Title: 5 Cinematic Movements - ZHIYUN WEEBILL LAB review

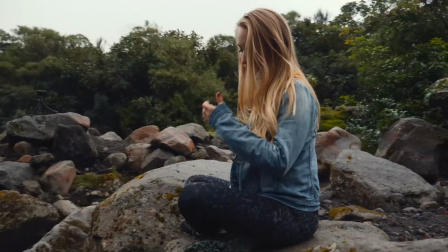This shot, we keep the subject in the same spot while the background changes.
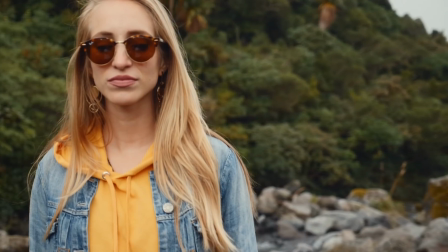This type of shot can be enhanced when we zoom into the subject, providing more compression, and this causes the background to move very quickly.
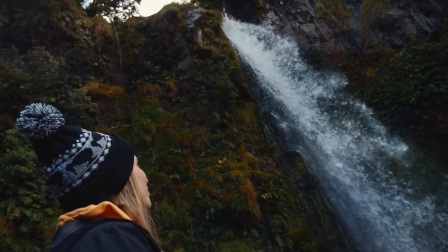A very powerful dramatic shot. Coming in at number 5, we have the hyperlapse,
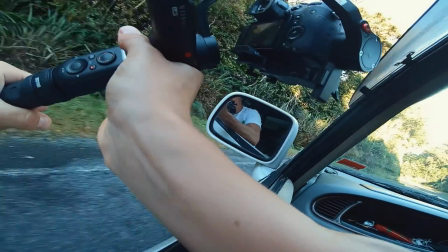which is an excellent camera movement for dramatically showing action or fast-moving real estate in a short period of time.
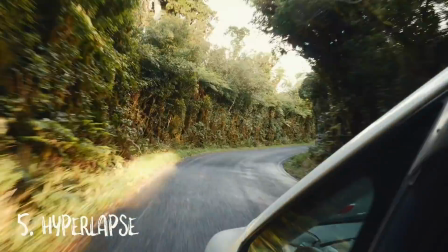This is also a much faster way to create a hyperlapse rather than taking a photo,
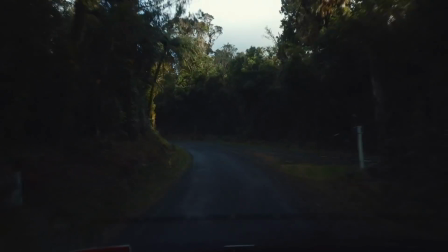moving a step, and taking another photo and taking a long time to stitch it all together in post.
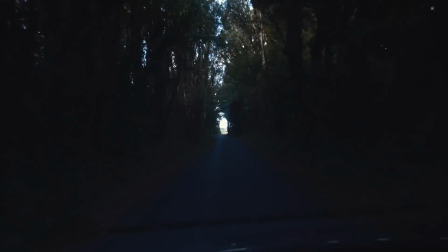I love this shot for long corridors or trails or roadways, and it really shows an amazing shot.
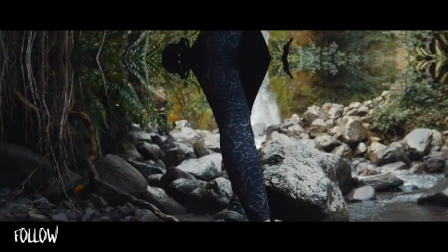And finally, don't forget to combine all your shots together, draw in a mask or add a tasteful transition, and that will keep the viewers engaged a little longer. Hey guys, hope you enjoyed the video of me covering 5 gimbal movements you can use with the ZHIYUN WEEBILL Lab. So let me know if you have any questions about this gimbal, and I'll be sure to answer them in the comments. And also, let me know if you have any questions about that national park, because it is crazy beautiful. So if you found the video helpful, give it a thumbs up, drop a comment, and be sure to subscribe if you're not already. And I'll catch you in the next one.
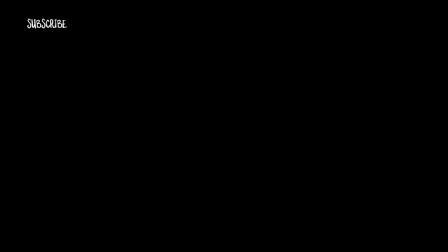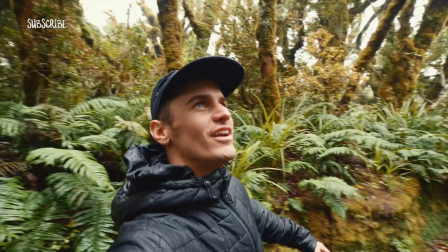So we are in the Goblin Forest right now, and I cannot get enough of it. It's so creepy and Harry Pottery and Forbidden Foresty.
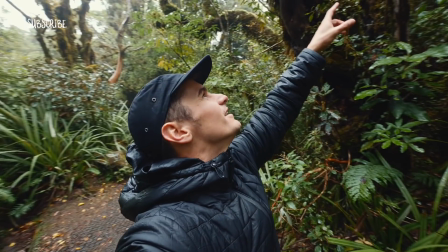There's like spider webs and moss and fog. Oh, it's the coolest.